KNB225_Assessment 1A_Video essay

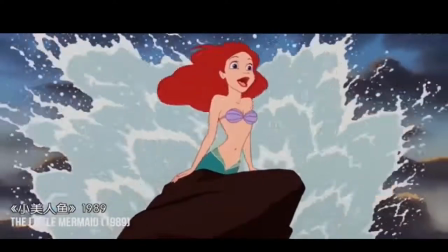[0:02]
Since Disney was founded, it has created countless successful animations.
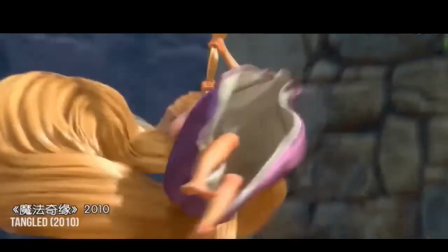[0:08]
Through producing those animations,
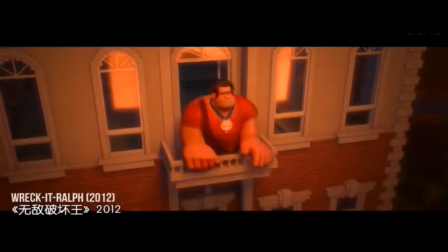[0:11]
Disney's animators accumulated a lot of experience about how to do an outstanding animation performance.
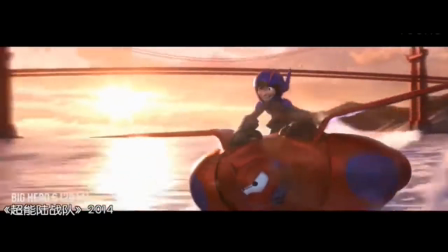[0:19]
Based on those experiences, in 1981,
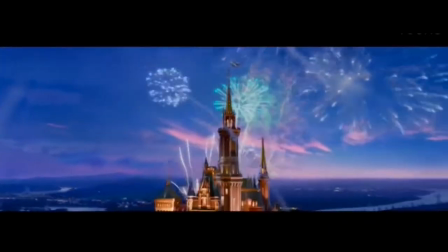[0:22]
Ole Johnson and Frank Thomas published the 12 basic principles of animation. This video essay will use the 12 basic principles of animation to analyze the animation performance in some shows of Coco.
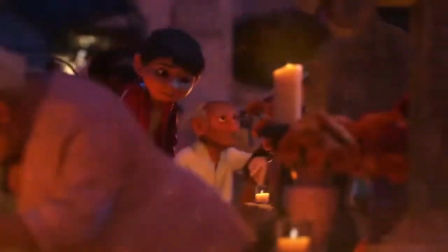[0:40]
The film Coco is directed by Lee Enrico and presented by Pixar.
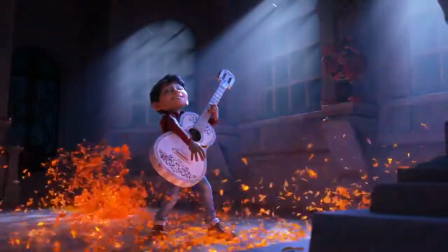[0:46]
The main context of this movie is a Mexican child named Miguel Rivera pursues his music dream,
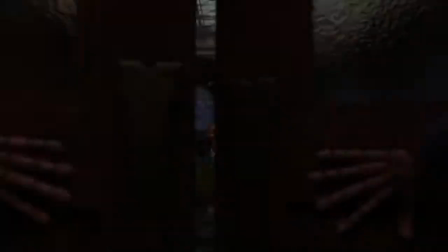[0:55]
and he is accidentally transported to the land of the dead, where he seeks the help of his deceased musician great-great-grandfather to return him to his family among the living.
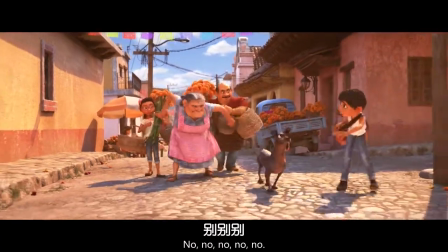[1:08]
In those shows I choose, there are three main characters, which includes Miguel,
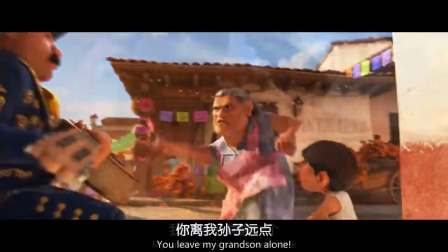[1:14]
who is a 12-year-old Mexican boy and has a music dream,
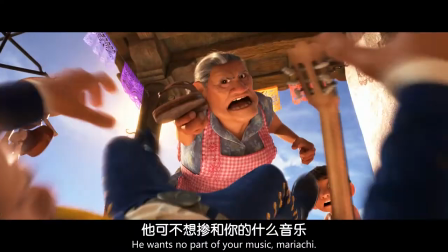[1:20]
Grandma, who is Coco's daughter and a dominant in her family and sticks to the family's ruler,
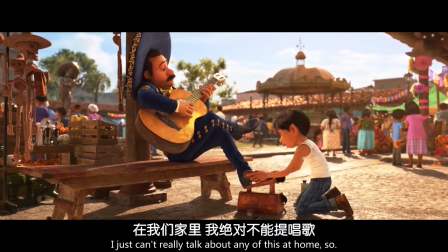[1:27]
which is hating music, and the last character is the street musician who persuades Miguel to pursue music dreams.
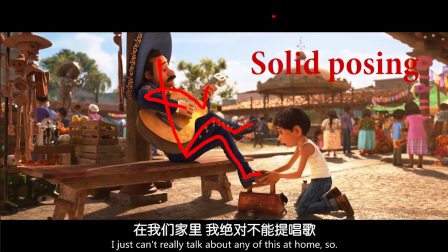[1:36]
In the first shot I choose, the animator follows the solid drawing to do the musician's posing.
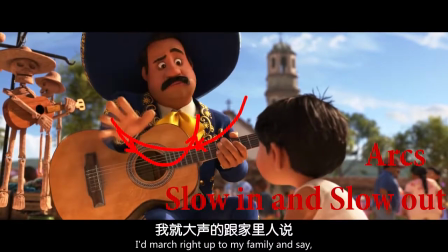[1:44]
In 3D animation, every pose has to be solid, such as good weight distribution.
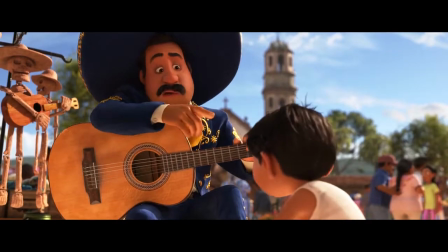[1:51]
Those should be right line of action and follow line to guide the view eyes.
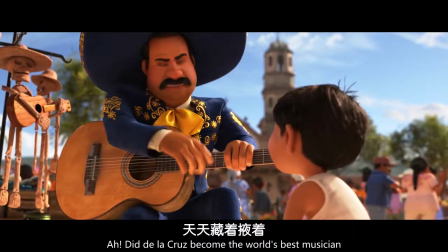[1:56] I only really play for myself.
When the Miguel chats with street musicians,
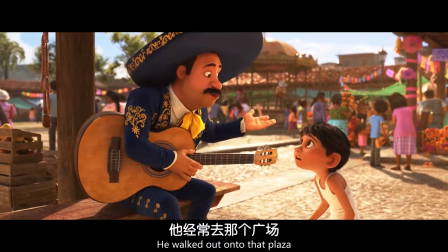[2:02]
the acting of their actions in those shows meets the principles of arcs and slow in and slow out.
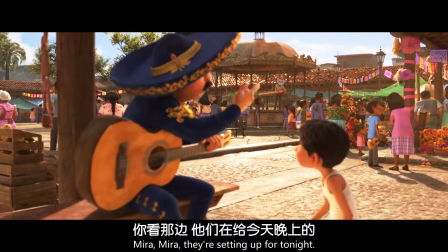[2:09]
Both of them give animation a more natural action and better flow.
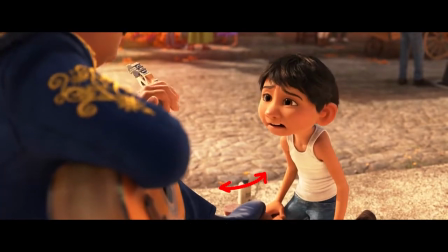[2:15] You want to be like your hero? You should sign up. My family would freak.
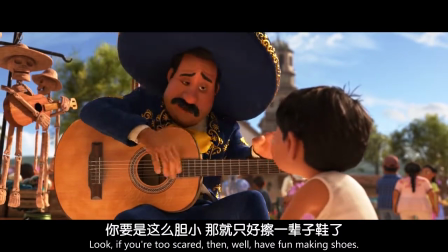[2:20] Look, if you're too scared, then well.
Here, the musician has a secondary action.
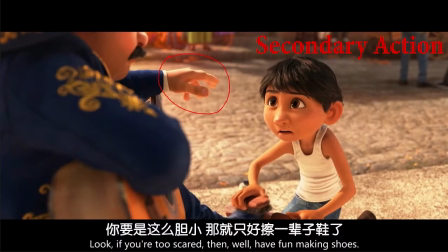[2:26]
This is an action that directly results from the main action. In this shot, character's action is like playing guitar, and it's better to explain what is his work.
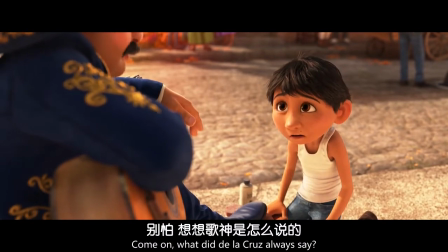[2:40] Come on, what did De La Cruz always say? Seize your moment?
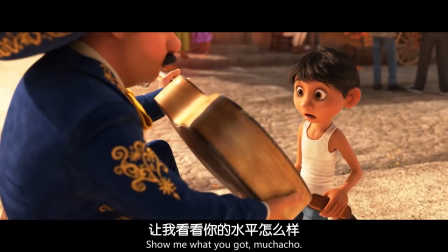[2:46] Show me what you got, muchacho. I'll be your first audience.
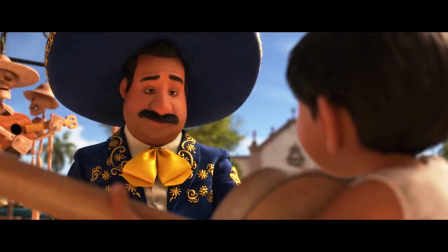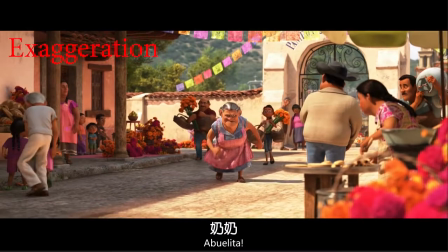[3:00]
Grandma has a successful dramatic performance here. This is because most actions of Grandma are quite extenuation, which result in interesting performance.
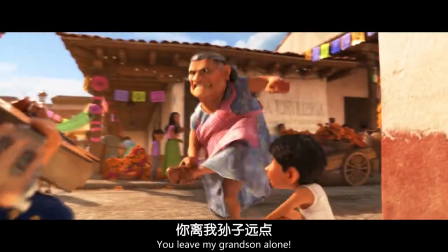[3:13] Abuelita, what are you doing here?
In this acting, animator only chooses Grandma hiding action to exaggerate,
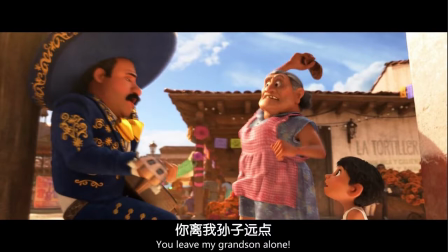[3:19]
because when only one action is exaggerated, it may stand out too much.
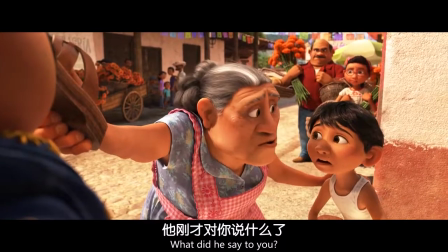[3:26]
However, if every action is exaggerated, the Grandma performance may appear too unrealistic.
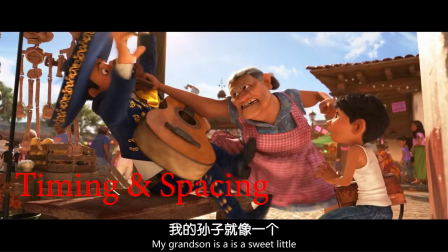[3:33]
Timing is how long the time that it uses from one key pose to another. The performance in those shows has a good timing because when the grandma talks about her grandson,
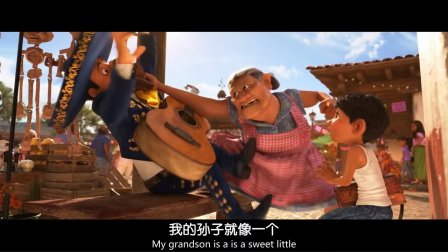[3:46]
the acting becomes slower to show her love for her grandson, so it spends more time between the key poses. As well as when she talks with the street musician, the action is opposite to show her whole hate for music.
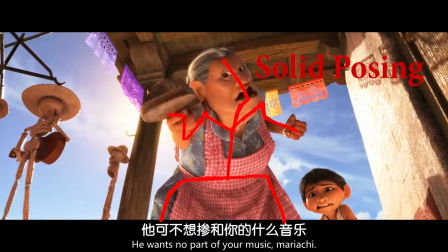[4:02]
Moreover, those actions also combine with exaggerated posing, which makes sure that the performance is funny.